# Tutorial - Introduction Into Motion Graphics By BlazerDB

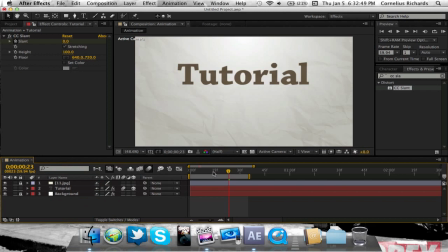495s
So now my
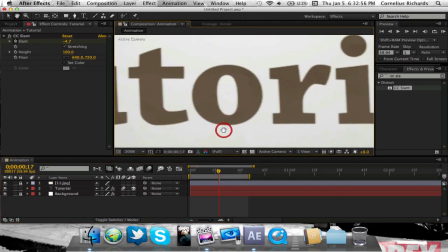499s
I don't know if you can really see it in detail, but now basically the paper looks like it's in the text.
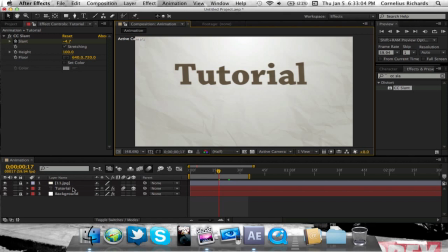507s
So what I'm gonna do is I'm gonna make another text, and I'm just gonna make this bold italic.
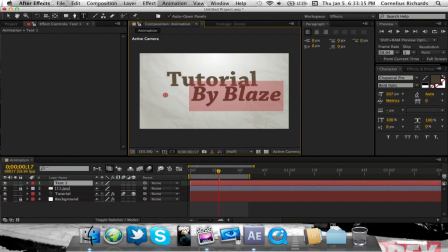518s
I'm gonna type populates, and just gonna shrink this down a little bit.
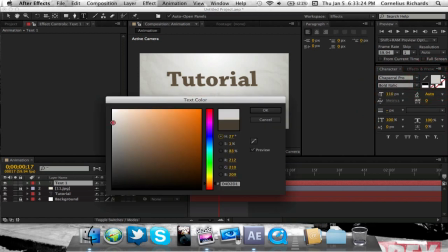531s
Change the color to like a white.
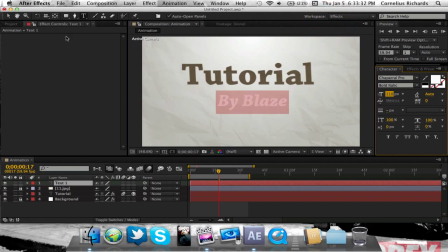Okay. Now, what we're gonna do with this one is, if you hit A for anchor point,
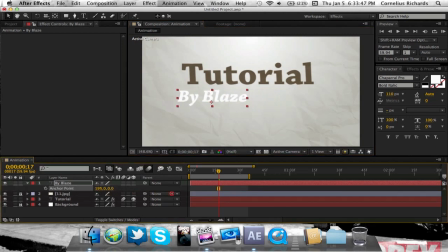550s
we're gonna just drag the anchor point to the middle, which is about right there, and then just drag it up to the top, so which is about right there. And if we come back to our title safe and proportions, we can just pretty much line this up to the middle of the screen like so.
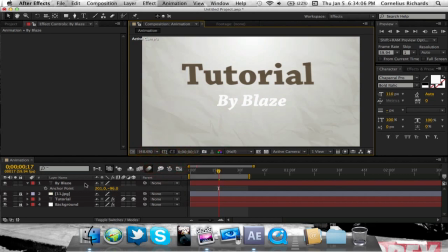572s
And I'm just gonna go ahead and drag it under my paper layer. So now what we're gonna do is we're gonna animate this. Now what we're going to do is we're going to make it kind of swing in, so we need to make this a 3D layer.
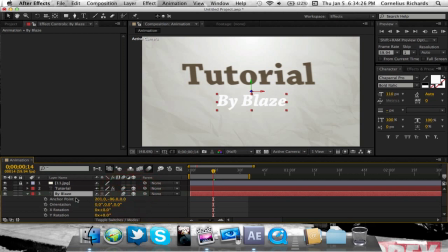592s
We can go ahead and throw our motion blur on it. And then come down to our Z rotation. and I'll just make a keyframe, set this one to 180.
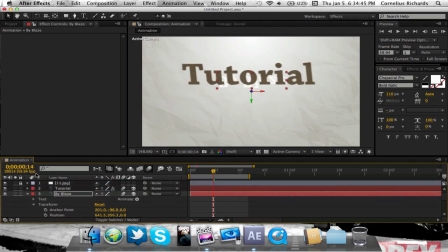608s
Set this to 180. Go over. Well, actually, don't keyframe it right there. Let me go over back to my 20 frames. So when this animation stops, this one comes in.
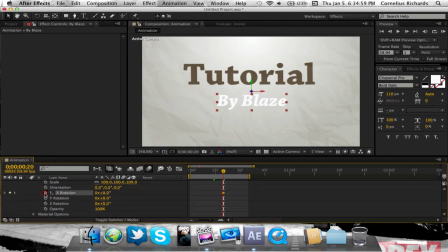624s
Okay, now we're gonna set a keyframe for our Z rotation at 180, and go over another 20 frames and set it to 0.
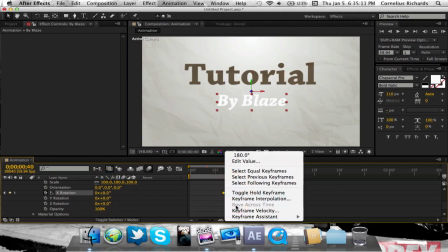638s
You can go ahead and make
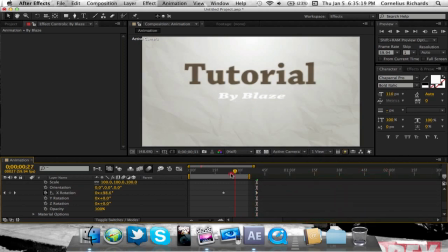644s
it's an easy ease. Okay, so now what we're gonna do is come over to our first keyframe. We're gonna hit T for opacity,
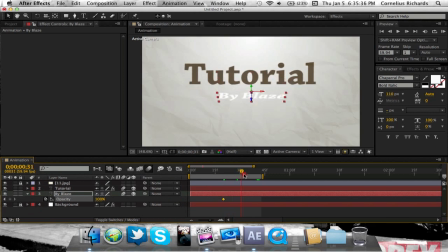660s
make another keyframe, and I want mine to be visible about right there, so we're gonna hit another keyframe. And then we're just gonna change this one to 0. And then make sure you have them both clicked, and don't forget to easy ease the keyframes just to make them a little smoother.
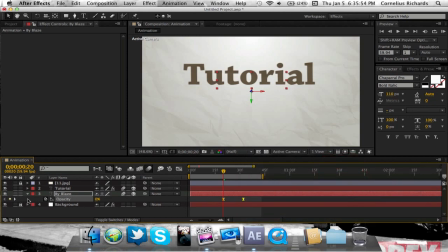679s
And like I said, if you hit U on the keyboard, it will bring up all your keyframes. Hold on real quick, I have to send this text message out to somebody.
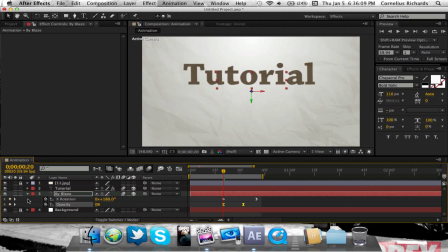Okay, I'm back. Sorry for the inconvenience. But now as you see, our text is flying in like so. So if I ran preview it, you see we have our text flying in.
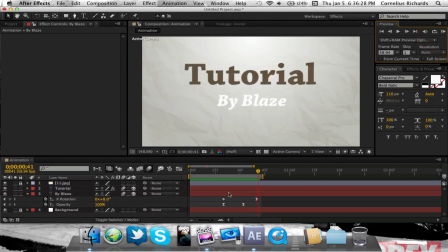713s
Now, what's wrong with this? Okay, first of all, our first animation looks really good. It's very fluid. It actually looks like it flows in. But our second animation is real kind of stale and plain, just the way it kind of like slides in. Like, if something was swinging, it really wouldn't swing like that. So you can use a technique called overshooting.
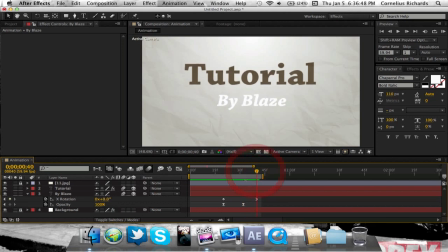733s
And what this does is, so we're gonna go to our keyframe that we set to 0. If you change this to 28, negative 28,